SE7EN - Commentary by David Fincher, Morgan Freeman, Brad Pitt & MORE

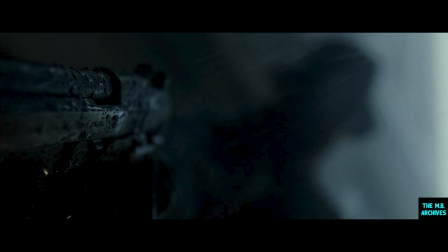That whole alley was sterilized because it was actually really a location that was frequented by crack dealers and junkies,
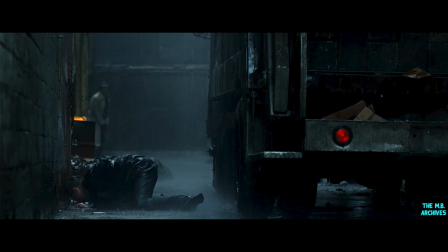and there were syringes everywhere and rats infesting the garbage dumpsters. So that whole alleyway was steam cleaned and disinfected and then redressed with our own sterile syringes and sanitized garbage.
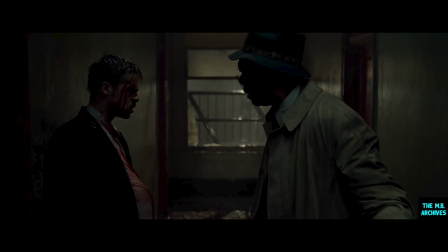We left out the rats. The scene was done on the soundstage. We recreated the hallway. And it was done right after the accident, so I had the full cast on. And so, therefore, I had to keep it tucked in my shirt there so we couldn't see it.
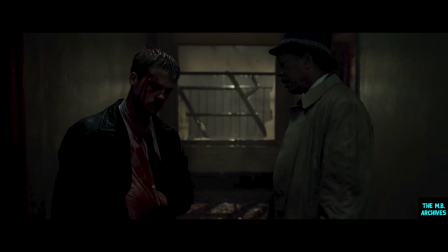But I do like the scene because you see their true natures and you see them clash.
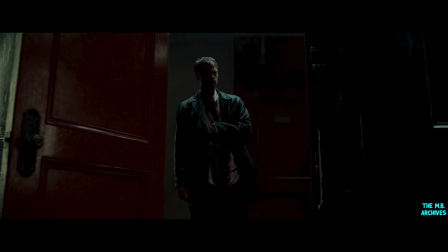See, what I like about Mills is that he's just so impetuous.
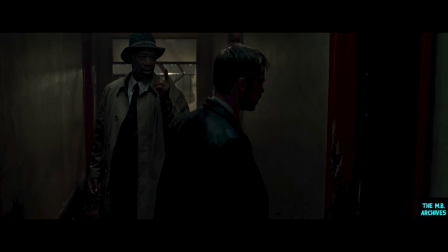He just doesn't think. He acts. And he doesn't realize when he's stepping on people's toes and offending people, going a little too far, because he doesn't think much further than his world.
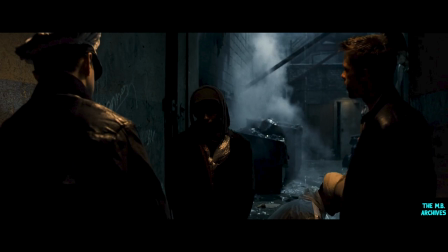And this is what I think leads up to the end, why the end pays off so big. This is what I most loved about Fincher and Darius. They created a world, you know, because the subject matter is very dark and just it's constantly raining.
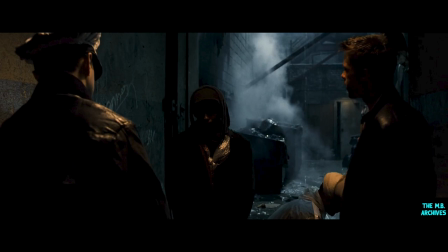It's constantly damp and dingy. It kind of muted colors of this, more of a 70s feel. You know, our city is a character. Even though it is generic, it's any city,
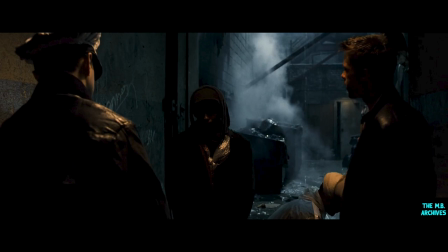it's also the kind of the forest of evil, you know?
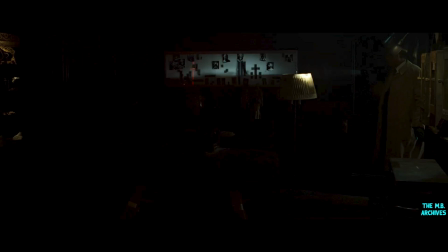That's where evil lurks. We decided early on, because the movie had to take place in such dark environments, that we wanted to make sure that we had control over how much the audience would see, exactly how much the audience would see.
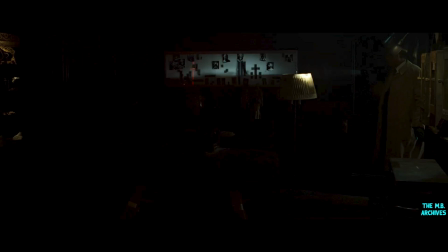And one of the things that we needed to make sure, strangely enough, was that the print could get dark enough, that it could get dark enough that things would disappear.
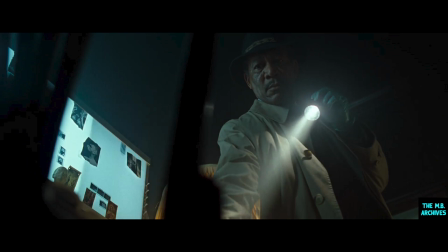And it's it's far more difficult than it is to get things bright enough so that people can see what they are. That's more difficult in a way to control where shadows disappear into complete pitch blackness. And one of the things that I wanted to do was, when I was sitting in the theater and the black surround around the screen,
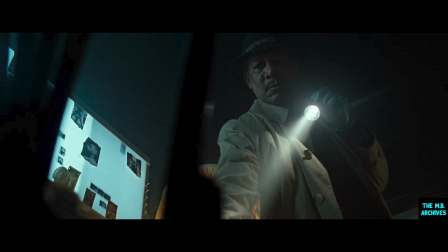I didn't want to see a difference between Brad Pitt's black leather jacket and the black velvet at the, Galaxy 6. I wanted him to disappear into my world, for him to bleed off the screen and for the screen itself
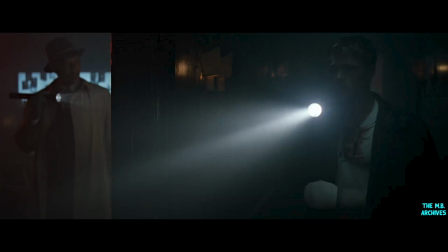to not be a window, not a safe window. I wanted us all to be in the same place, to be fighting on the same kind of turf. The process that was used in the release printing was called SE7EN, and it's a process that
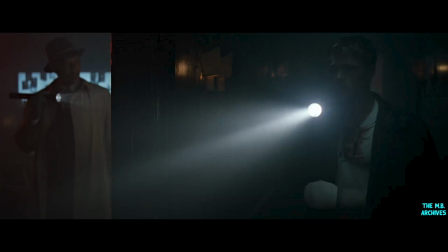Deluxe Laboratories has that is basically a resilvering process.
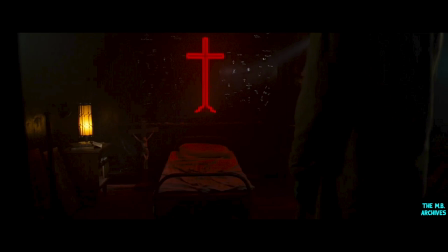On each individual print, as they're being processed, you're going to be taking silver away from the parts of the film that have to be clear, and that silver is going to just be there in the bath,
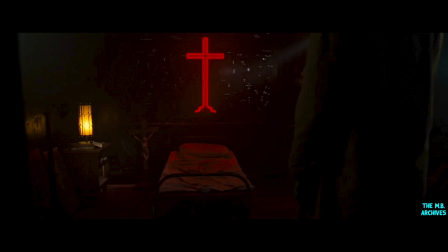and then you're going to reroute that print right back through and bond that same silver that's been lost back onto the black portion of the frame, or the darker portions of the frame. And in order for that to be controlled in some way, you have to make what would be
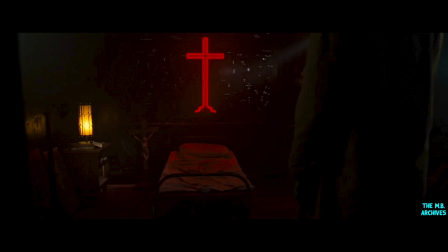normally processed would be a very thin print, or a very washed out print, so that at the same time you're getting this